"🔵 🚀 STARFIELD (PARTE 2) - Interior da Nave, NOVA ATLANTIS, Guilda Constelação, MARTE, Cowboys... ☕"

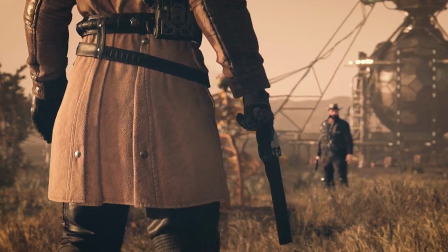70:04 A pistola de cano longo, o cinto com detalhes que não te deixam esquecer que, apesar do feeling de Old West, é sim um sci-fi na essência. Obviamente, a construção fora de foco no limite direito da tela é outro lembrete claríssimo.
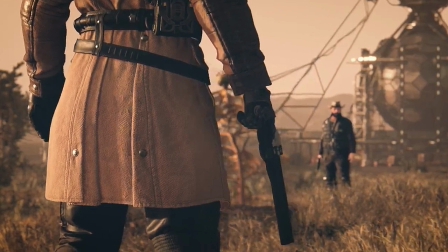70:23 Os botões prateados nas dobras do pesado sobretudo. Eu não vejo a hora de viver as missões secundárias do jogo, torcendo demais para um roteiro nada preguiçoso e recheado de muita criatividade.
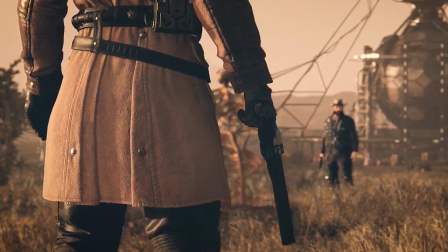70:38 Se mantiverem o nível de The Witcher 3 e Cyberpunk, Red Dead Redemption e GTA, já vai estar ótimo. Então, por que eu não cito outros jogos da própria Bethesda? Da Bethesda, eu só joguei Skyrim, que eu não terminei, e o Fallout 4, que eu terminei.
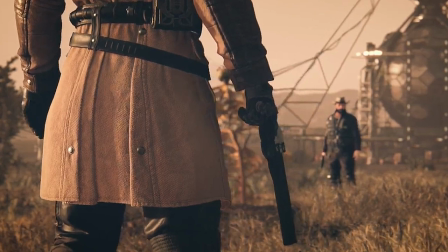70:56 Eu acho que eu joguei uns 60% do Skyrim, talvez 50%, não sei direito. O Fallout 4, apesar de ser um jogo mega divertido, em termos de história e quest, foi muito, mas muito, muito básico.
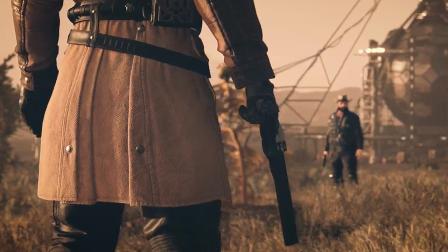71:11 Bem ordinário. Nada, nada especial. Não tenho muita referência com a Bethesda nesse sentido. Esse será meu terceiro jogo de desenvolvedora, para ser bem honesto com vocês. E os outros Elder Scrolls, eu nunca joguei.
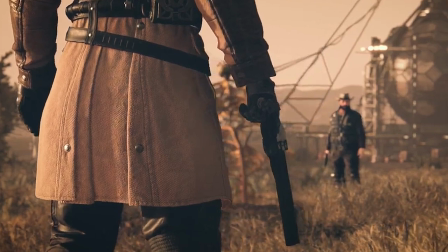71:26 Eu não joguei Elder Scrolls 4, nem o 3, nem o 2, nem 1. Enfim, o que eu vou frisar e bater na tecla aqui e chamar bastante atenção é pro trabalho de direção do jogo.
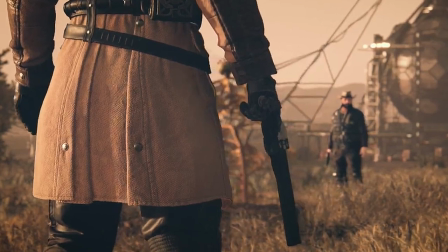71:39 Tá muito cinema isso aqui, tá cinematográfico, tá bom demais, demais. Eu realmente estou ansioso agora que eles mostraram cutscenes cinematográficas, animações maneiríssimas e momentos não necessariamente de cutscenes longas,
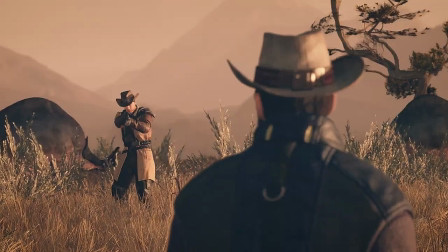71:56 porém com foco grande em te trazer o sentimento bom da contação de história nível sétima arte. Eu só espero que eles sigam os passos da CD Projekt Red no The Witcher 3 em especial. Cyberpunk não teve isso. Para mim, um dos maiores erros do jogo. Cutscenes e belas animações.
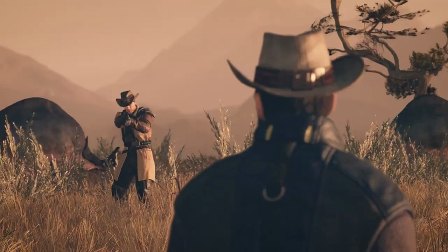72:15 Foi uma escolha estética? Foi, mas eu acho que foi um erro. Aproveitando a cena do duelo, a gente está vendo o Ranger mirando a sua pistola. Eu sei que o VATS é uma mecânica exclusiva do Fallout. E eu sei que o Olho da Morte é uma parada da Rockstar no Red Dead Redemption.
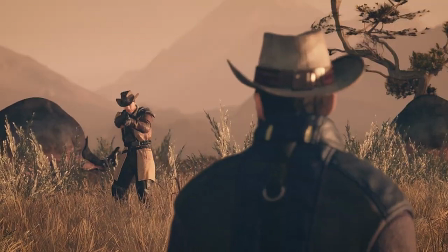72:35 Mas eu adoraria se tivéssemos algo mais ou menos nessa área, único e original da Bethesda neste jogo.
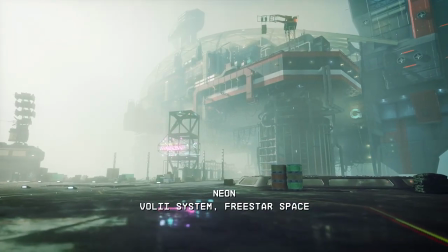72:43 Sério mesmo. Pessoal, vou dar uma parada aqui porque ficou bem grande já. Tem bastante coisa. Tem bastante coisa que foi analisada hoje.
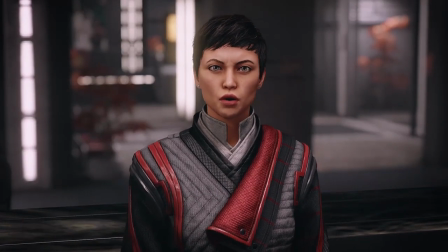72:53 E eu ainda tenho muito vídeo para editar de outras partes ainda que eu vou falar dessa análise que vai ficar gigante.
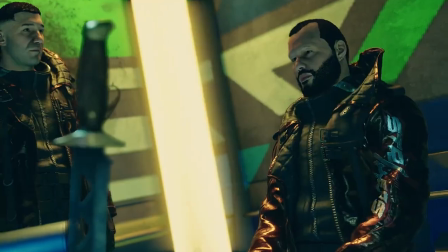73:01 Já sabe o ritual todinho, todo mundo que é youtuber fala isso em tudo que é vídeo que vocês já ouviram.
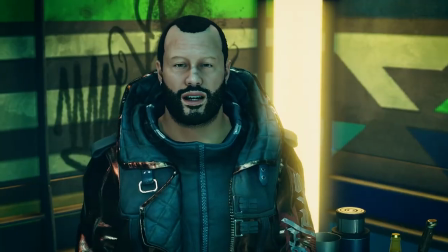73:07 Deixa o like ou dislike, tanto faz, mas é importante deixar algum tipo de feedback.
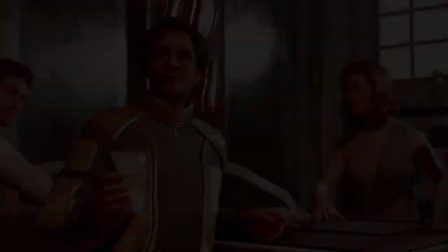73:13 Se você gostou, inscreva-se. Se achou o vídeo interessante, útil, inscreva-se. Eu faço esse tipo de vídeo, análise, eu sempre faço de maneira super aprofundada.
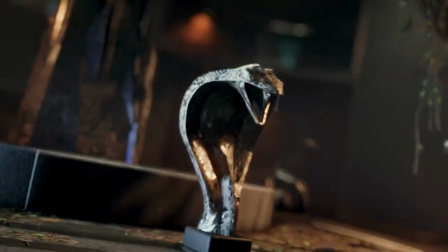73:22 Eu tenho uma análise de Cyberpunk aqui que foi bastante elogiada, a galera gostou muito. Tem uma de The Witcher 3 também.
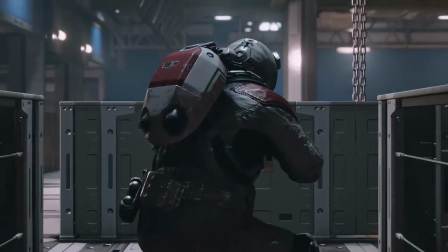73:28 Tem vários jogos que eu fiz análise aqui. E eu também faço análise de trailers, de jogos que estão para ser lançados.
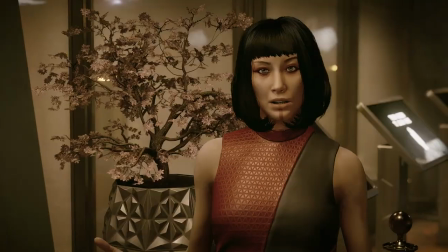73:35 O pessoal que já acompanha o canal sabe do que eu tô falando. Mas é isso. Povo, abraço para vocês.
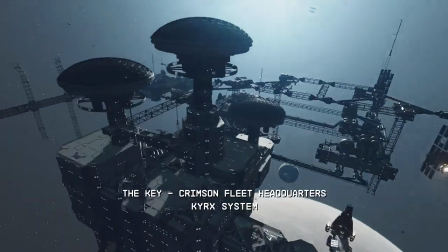73:40 Beijunda. E até o próximo vídeo.